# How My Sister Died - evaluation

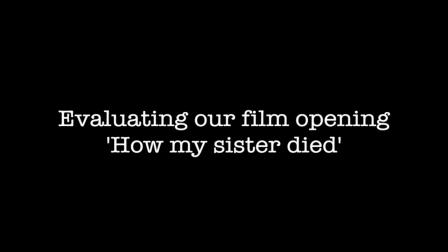0:00 We will be answering question 1 to 7 within these 10 minutes, evaluating our film opening, How My Sister Died.
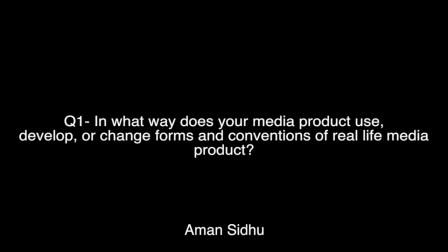0:08 One way in which we challenge the horror genre conventions is by using the same shot twice, which is not considered common in comparison to the film genre openings which we researched during pre-production, such as The Ring,
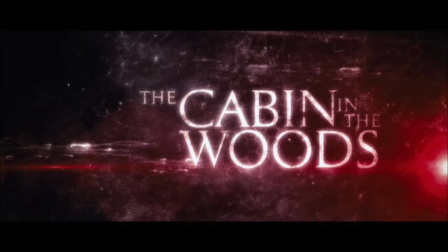0:22 Mama, Cabin in the Woods, Insidious, and The Grudge.
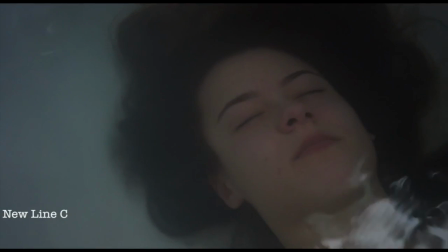0:31 The mid-shot of Mariana in a bathtub contained the protagonist submerged underwater with a voiceover tracking her thoughts,
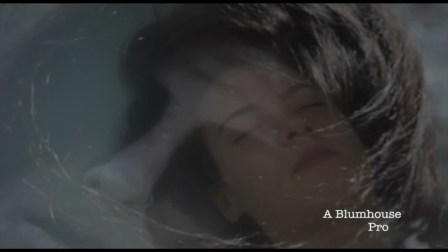0:37 while an image of the antagonist emerged on screen. In the last shot of the film opening, as editors,
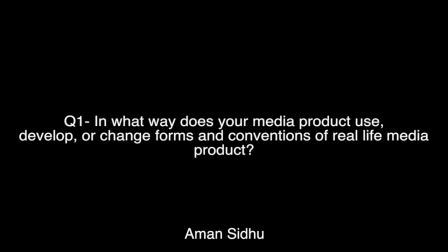0:44 we challenged the typical conventions of not having the same shot in an opening, as we ended the film opening with an identical shot.
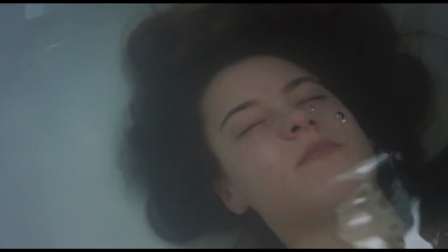0:51 The reason of which Mariana was in the bathtub, both in the beginning of the scene and at the end,
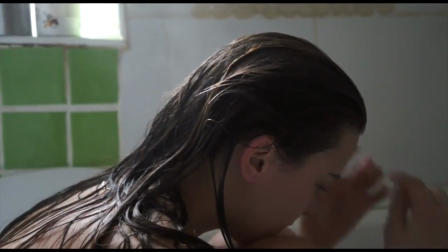0:56 is because she was reminiscing of what had happened to her the day before. This challenged horror film conventions,
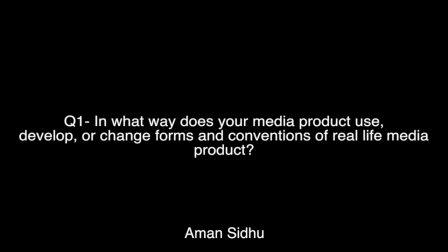1:02 as typically in a horror film everything that occurs happens in real time. However, ours was from the previous day.
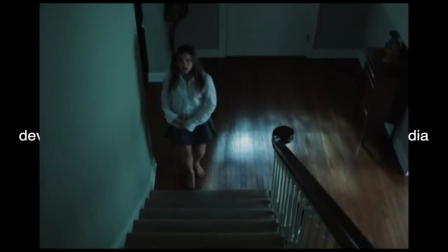1:09 In The Ring, the events within the film all occurred in real time during the process of the film.
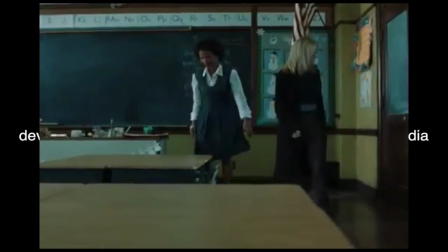1:14 However, we challenged this convention and based our film opening on the day before.
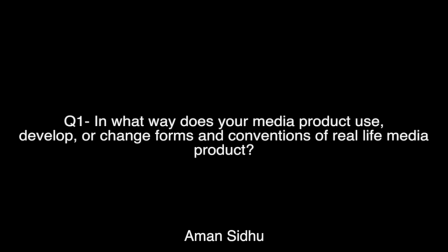1:21 As a production team, we also decided to use traditional conventions from films like The Grudge.
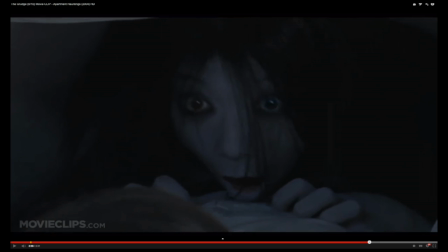1:27 We used the same concept of the supernatural antagonist portrayed in The Grudge.
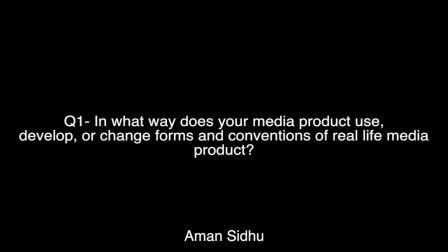1:32 Alike to the antagonist in The Grudge, our antagonist appeared with the same visual aspects,
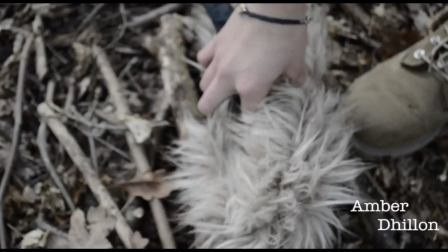1:37 as although the audience were aware that the antagonist was present, the protagonist was unaware.
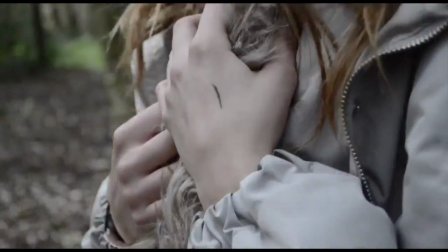1:43 This helped to play a part in using traditional conventions of the audience knowing what is occurring,
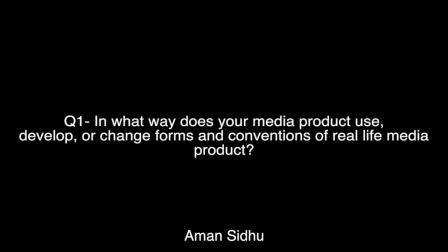1:48 yet the protagonist appears to be completely unaware with the circumstances. We originally wanted to use makeup and costume from The Ring. However, during production we came to the conclusion that it would be more specific to our genre if we combined the makeup and costume from the antagonist in both The Ring and The Grudge.
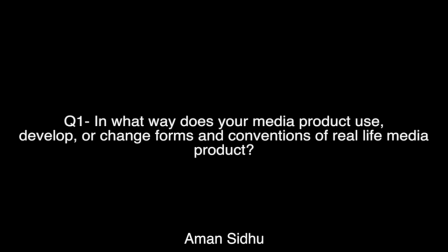2:07 Although we intentionally were going to use a traditional convention, this soon became a challenging convention where we combined our two antagonists' makeup. We were inspired by Samara from The Ring and therefore set out to have our makeup like hers.
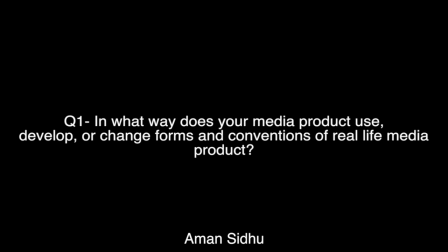2:19 The makeup played a big part towards creating the genre of horror film, as it helped in the process of scaring the audience.
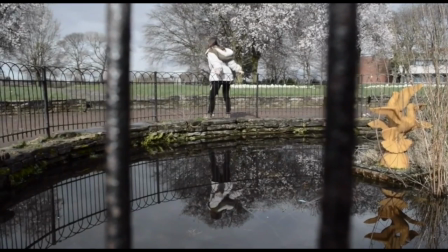2:28 In order to make sure that our antagonist appeared as a horror character, we used white face paint,
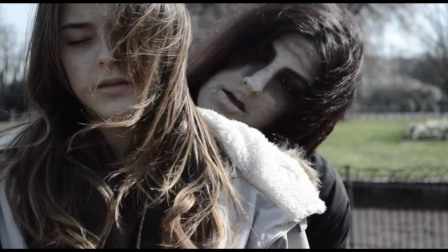2:34 grey and black eyeshadow, and black pencil around the eyes in order to make it appear that our character had been dead.
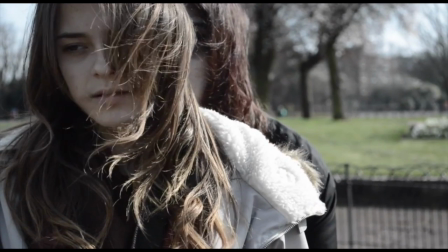2:41 The reason of which our character had a pale face yet dark features was to make sure it was clear
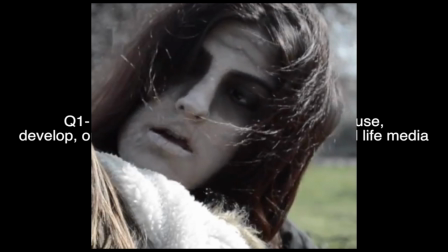2:46 to the audience that the antagonist was drowned and therefore her skin colour looked washed and drained.
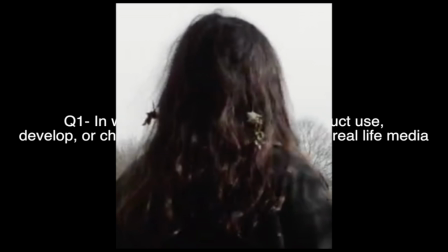2:51 Her hair was knotty and messy, yet she still had dark features to keep the audience engaged.
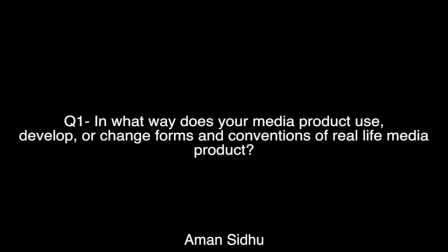2:59 For the setting, we used a traditional convention. The idea to film in the woods initially came from the Cabin in the Woods.
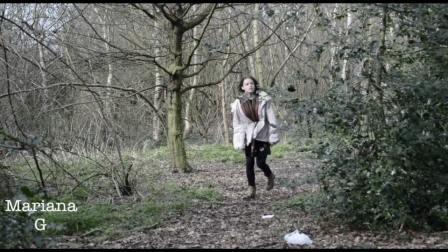3:06 We received the idea of using the Cabin in the Woods once our group discussed their favourite, most suspenseful horror films due to the setting.
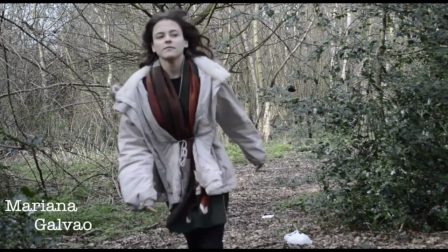3:13 We concluded that the woods would be the most specific setting for our horror film opening.
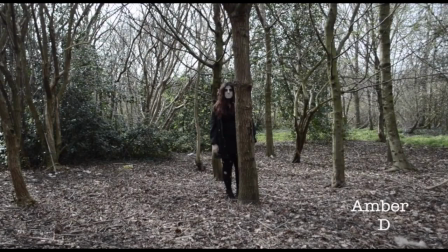3:18 The reason we were so attracted to
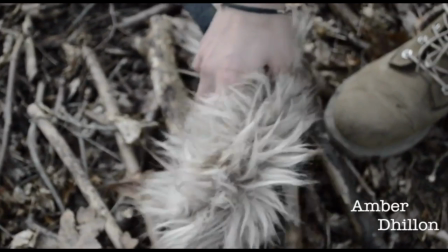3:21 the idea of our setting being in the woods was because the woods appear to be an unknown setting where anything is possible because they are so hidden away.
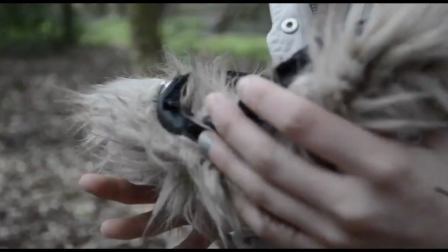3:30 The woods helped our film opening create suspense and horror,
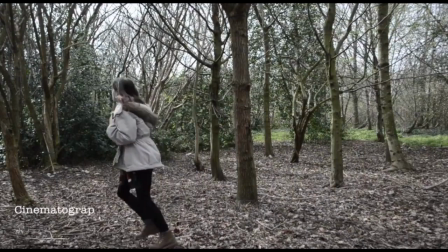3:34 as well as assisting us through control of lighting because of the tall trees which blocked out most of the sunlight.
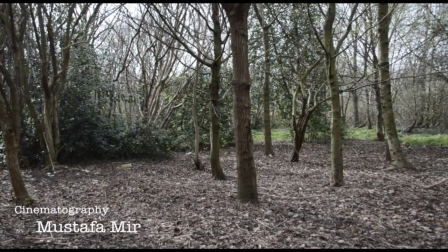3:40 This played a huge part in creating a gloomy atmosphere for opening.
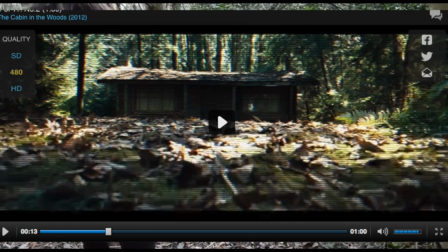3:45 We challenged this traditional idea, as typically you would expect something bad to occur in the woods,
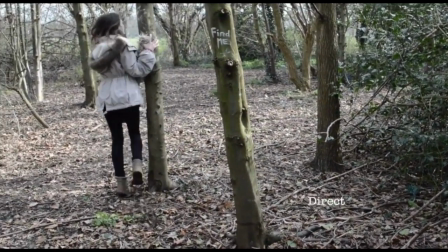3:50 whereas we decided to counteract that and reverse the idea, but instead having the woods as a pathway for spookier scenes later in the opening.
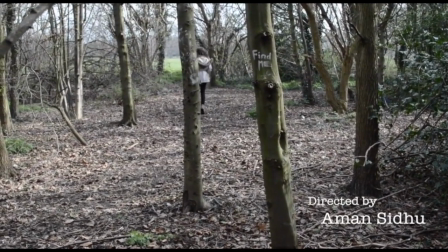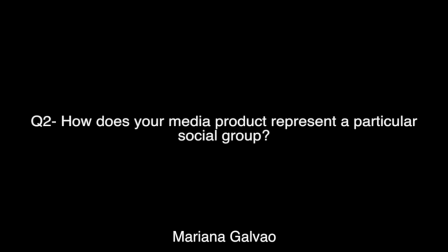4:04 The social group which we portrayed would be sisters, as the antagonist and protagonist are sisters.